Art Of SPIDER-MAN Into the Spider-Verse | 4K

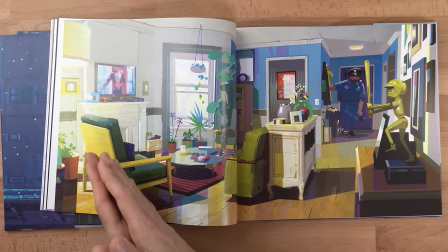The African-American influence of the father from the Puerto Rican influence of the mother because Miles Morales is kind of a cross between these two different cultures.
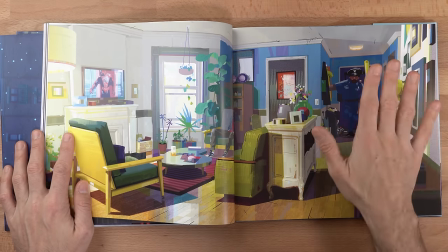and this house is supposed to be a representation of these two different influences in the same home but notice the simplicity if you check out my my review for Incredibles for the Incredibles 2 book uh which you can check out right here um it very much when you look at the with the concept art it's very rough the artist is not trying to show off their artistic chops they're trying to get you into a mood capture a moment
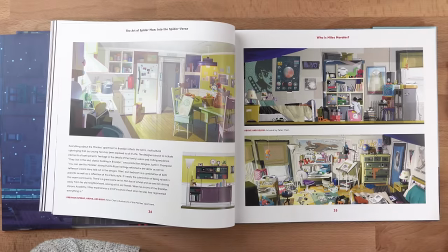now of course I've got to laugh at this every single time there's a film which that represents a young teenage boy like in big hero
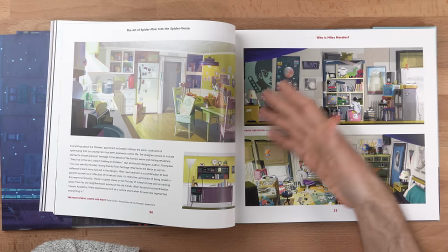six um you've got to have the messy bedroom right and you can see how how evocative this is how fun it is to look at a very busy
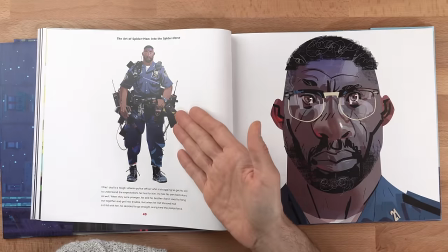busy environment i have to stop for a moment the overly geared dad this is probably one of the funniest things and
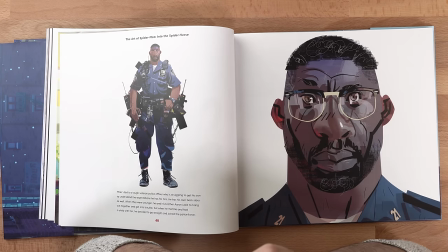his face oh my god he reminds me so much of my friend jimmy actually i could you can check it out right here i did an interview with my friend jimmy years ago he does not only jimmy himself but the way he described his father you know this haitian dad who would he'd chew spearmint
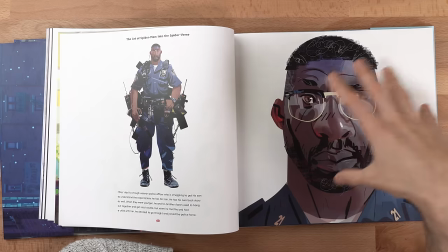gum all the time and he just just a deadpan serious guy and jimmy has this my friend jimmy has this when you walk down the street you see this extremely
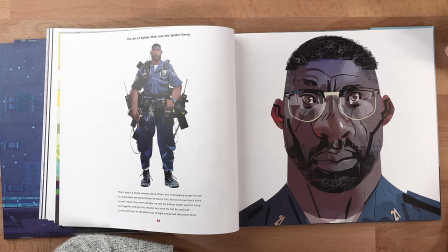serious face but i look at it and i want to smile and laugh because i know the i know the the joker that jimmy is so i see this
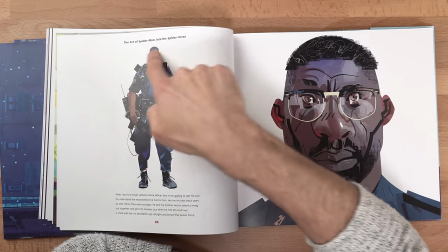extremely serious dad and it makes me want to laugh especially when you gear him up something jimmy would do too he's very um very
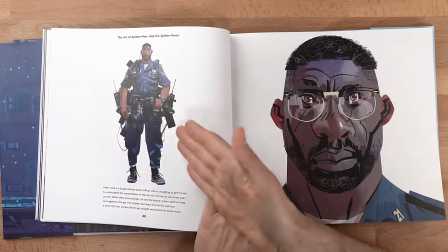fashion sensitive right so he's incredibly geared up cop i love this design and i love the character it's just it's so endearing
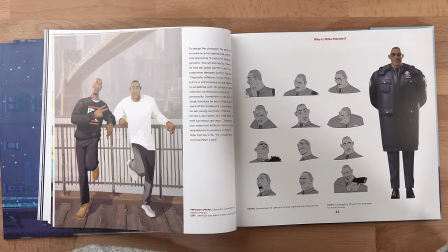and in that you can see here what they're describing in him is that he's a tough guy right he's a cop he's supposed to convey toughness but at the same time he's supposed to be a warm and comforting character and so he's very loving uh uh very close father and stuff like that but still has that tough guy side to him like that scene in the beginning of the film spoiler alert Where he gets he forces his son to say I love you with the speaker in front of the school embarrassing in front of all of his kids I'd do that for sure now when you look at the his uncle He's
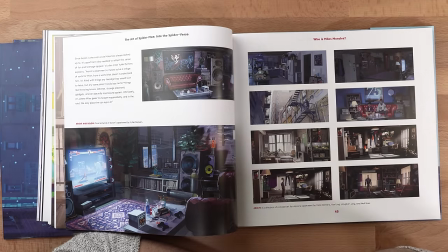the cool uncle the kind of cool guy that everybody that that that miles really wants to get to know about us You see there's
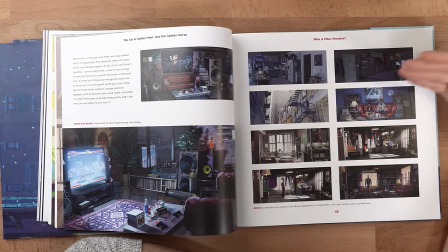a lot more stylization. He's a little less practical in family oriented because he's a single He's a bachelor essentially So they're trying to convey the location and the
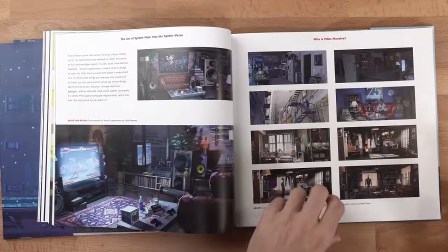looks to give him a little bit more the neon lights the cool speakers the leather couch more of a pad with video games and stuff like that somebody a
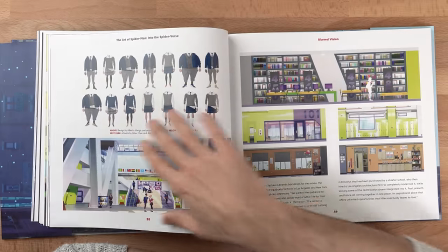lot more relatable to a teenage boy now when it comes to character designs at least in this particular case where they're exploring body designs of all the different varying students
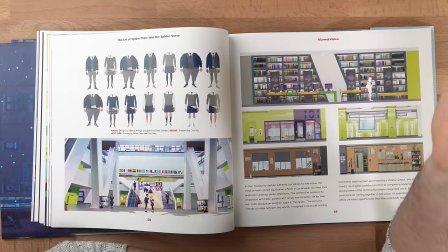notice something from a design perspective this is an artistic lesson i find that artists tend to always pick or very often pick idealized figures the typical idealized male or idealized female figure and that is extremely limiting artistically. You'd be surprised just how much of your artistry you can unlock by exploring different physiques.
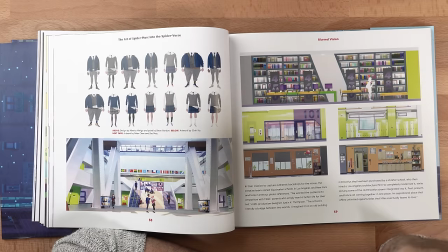Study fat, study cellulites, study old people's aged skin and features, aged anatomy and skeletal structures. You'd be amazed how much that feeds and can unlock you artistically.
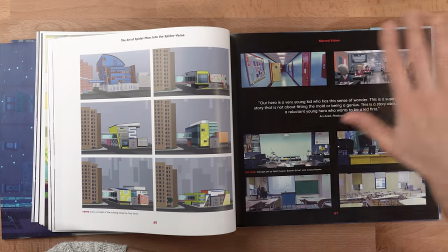Here's an interesting thing about the film itself which kind of contrasts Incredibles 2.
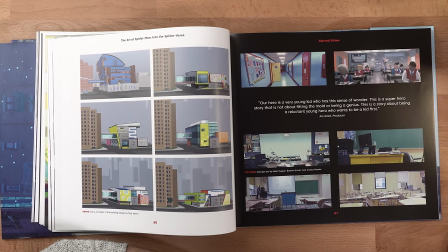In the case of Miles, the challenge was designing a character who became a superhero without asking for it.
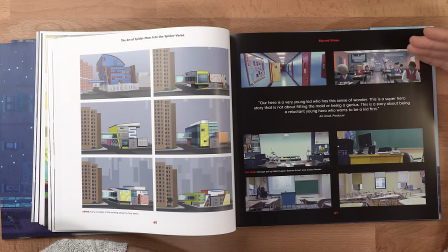He got bitten by the spider and he developed these superpowers. If you compare that to the Incredibles, in the Incredibles, they're born with superpowers and want to use the superpowers but are held back by society. Where in Spider-Man, he doesn't want to.